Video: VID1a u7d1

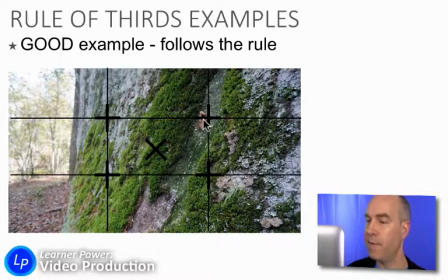That again is going to reinforce the dynamic composition of this, where our eyes can move around and all that. And notice the rock does go well beyond the 2/3 line. The reason I did that in this case is because the rock starts to go out of focus right about there,
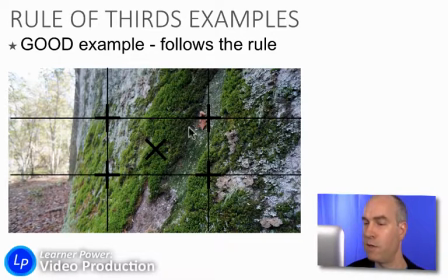and so the focused part of the rock is about 2/3, and I thought that the background of the rock, it just kind of blends into the woods anyway, so that's why I composed that to be 2/3 like that.
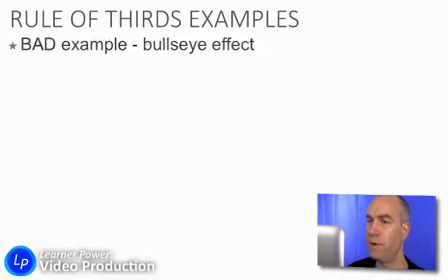I think I've got one more example for you. Yeah. Okay.
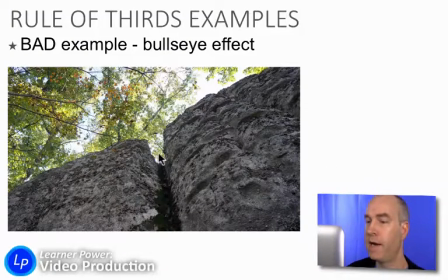This is another interesting line between a rock, and I thought it was cool the way the edge of this rock was split and that little circle was right there. But as you can see, I centered that. And that means it's confusing to the viewer.
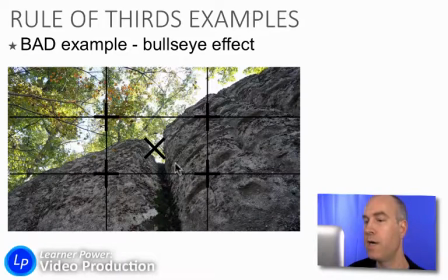What is it we're supposed to be looking at? Is it the trees or is it the rock? And also, once our eyes find that nice spot, we get stuck there. We can't move around dynamically in this image because we don't know where to go.
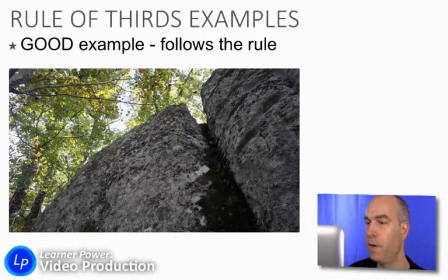Watch what happens if we simply reshoot that, but this time pulling that interest spot up to this crosshair, that intersection point in the rule of thirds. Now my eyes can follow that tree, my eyes can come down that tree,
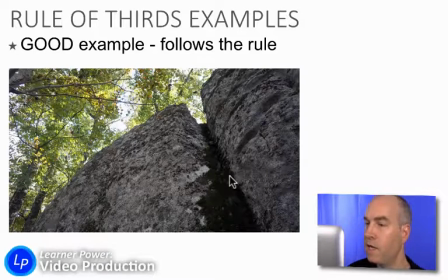my eyes can drift along this rock over to this line and come right back up. It's a dynamic composition. You can sit there and spend some time looking at it because when we pull in our grid, we're using the intersecting points, we're using the lines of thirds. In fact, this diagonal right here, 2/3 of the rock, 2/3 of the picture rather, is rock, 1/3 is trees. It's a more dynamic, engaging composition. That's a lot on the rule of thirds, I know, and you'll need a lot of time to practice it. But in general, you got your 4 intersecting points, put your subject there. Just don't put your subject in the middle. Keep people's eyes at the lines of the third lines, and you're going to be okay.